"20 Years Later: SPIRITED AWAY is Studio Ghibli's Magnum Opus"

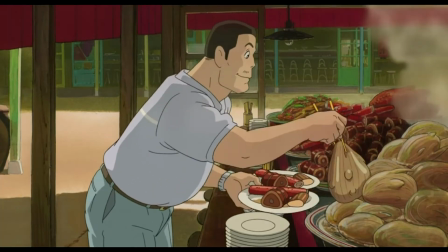[20:23]
This is because the animators are given the freedom to highlight ordinary slice-of-life moments such as eating food, which is a unique strength of the animated format. In live-action film, there are a lot of practical reasons to never show a character eating food. From a storytelling perspective, there is an unending desire to strip film of everything that doesn't service the plot. There's a term in television writing called shoe leather, which is used to describe actions that do not service the plot, such as traveling between locations or partaking in social norms. This is why you never see anyone in film end a phone call by saying goodbye. It doesn't add anything. and if you're writing for a format with a limited time frame, you're incentivized to trim away any incidental actions made by your characters. Although the term is unique to television, it has infected filmmaking because producers generally doubt an audience's willingness to watch long films. The ritual of eating food is one of the main casualties of subscribing to this approach. There are good practical reasons for not including live-action characters eating food.
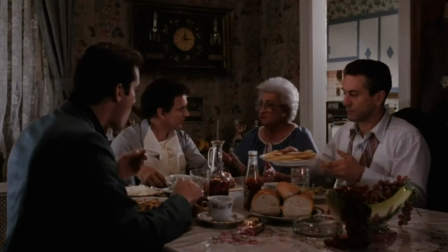[21:22]
Eating is a continuity nightmare for editing a scene. It can be needlessly expensive to have a lot of freshly cooked food, especially if you're in a single camera setup.
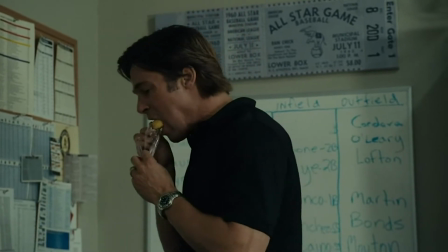[21:30]
Not to mention, actors don't even eat the food. They spit it out in between lines, which can be kind of annoying.
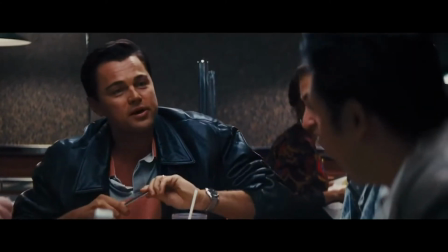[21:36]
You may have noticed, even when film characters meet for lunch, they often don't actually eat anything.
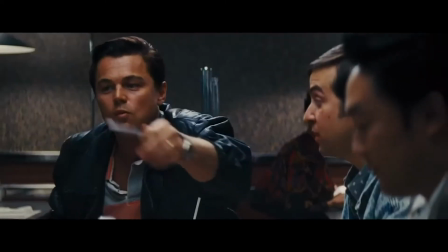[21:42]
For most movies, you can't make a strong argument for how having a character eat food on camera benefits the film.
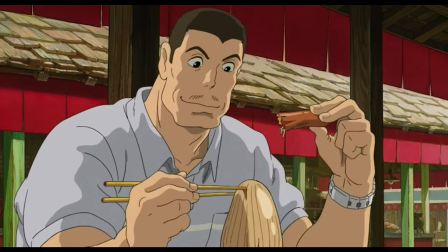[21:48]
Ghibli's animated films do not have any of these practical restrictions. Animators are free to depict whatever they want, and it's not surprising they so frequently choose to animate something we all do at least once a day.
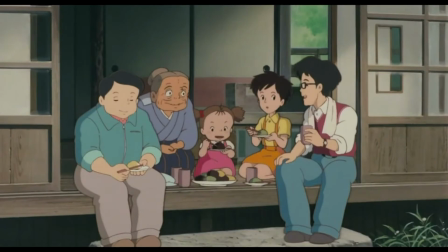[21:59]
It's actually a little bizarre how the ritual of eating food is so integral to everyday human life, but largely invisible in most movies. Ghibli's creative process provides the freedom for animators to depict these everyday moments of emptiness. These moments are not insignificant to creating the atmosphere of Ghibli films. There is a wholesome serenity to all of their work, even when they are set in worlds thrown into conflict. It is this creative process that makes Ghibli films unique, and why the world of Spirited Away is so enchanting. Ma effectively implements the tenet of show, don't tell into the doctrine of Studio Ghibli storytelling, and it is why we know so much about the world just by looking at it.
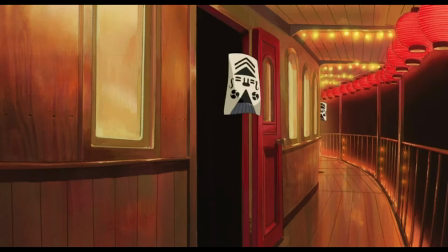[22:42]
When Chihiro first observes the customers of the bathhouse, we see them arrive by boat as invisible, shapeless things that gain a corporeal form when they reach land.
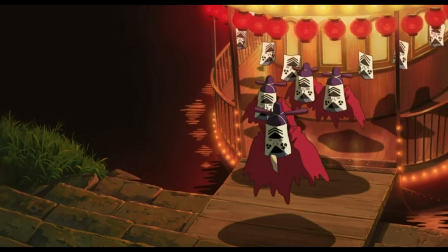[22:51]
We can see these beings are airy, low-opacity ghosts or fantastical creatures like the cabbage spirit that shows up pretty early in the film. We're not told what to think about the appearance of these beings, but later when we discover the bathhouse is made up of spirits, it doesn't feel like new information. We have already guessed the spiritual nature of this world by watching what was happening on screen. This is also true for setting expectations when we meet a new character. We learn more by seeing the environment than what's told to us directly.
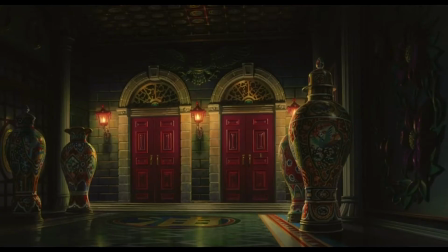[23:21]
When Chihiro is close to meeting the owner of the bathhouse, we see the hallways are full of ornate designs and metallic jewelry.
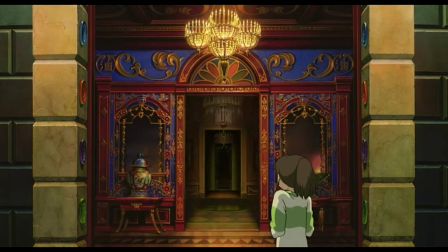[23:29]
The environment conveys a sense of regal authority, fitting for a wealthy individual in charge of a prestigious bathhouse.
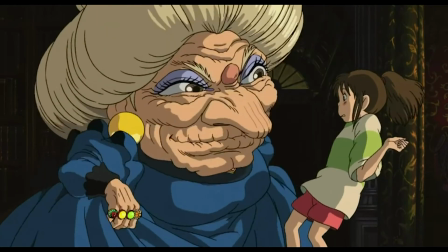[23:36]
This is enforced more explicitly when Chihiro meets this owner face to face, and we see she has a massive head.
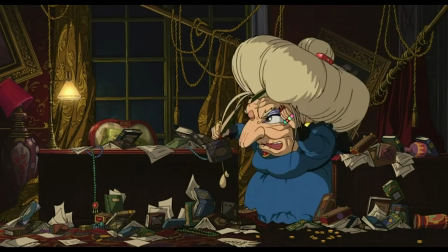[23:41]
This is our first impression of the character known as Yubaba, and it is immediately clear she is someone with a commanding ego of self-importance.
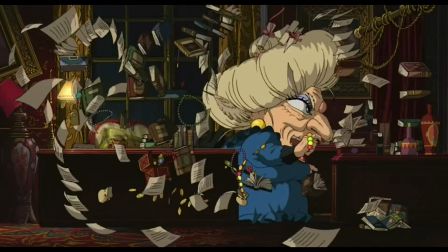[23:49]
We know so much about Yubaba just by seeing how she looks and where she lives. These three examples I just rattled off are actually three different techniques.
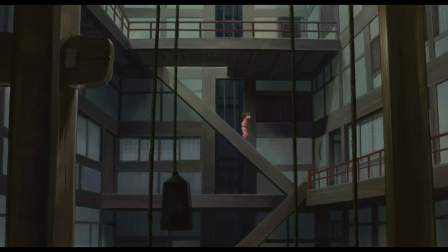[23:58]
Ma is Ghibli's willingness to show quieter moments with no real purpose.
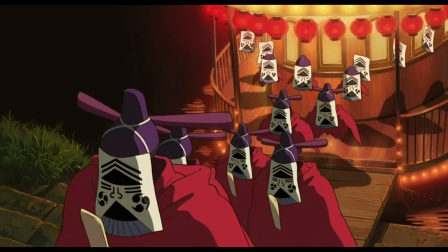[24:01]
The larger-than-life appearance of characters like Yubaba or the spirits are a mix of character and costume design,
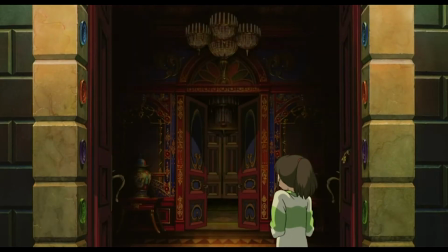[24:08]
and the information we intuit from Yubaba's office is environmental storytelling. They are all present in this film because the studio values visual storytelling more highly than anything else, and I believe that's derived from their unique approach to Ma. Chihiro's experience in the Boiler Room is an early example of how her strength as a main character, combined with Studio Ghibli's focus on visual storytelling, can coalesce into an unforgettable sequence.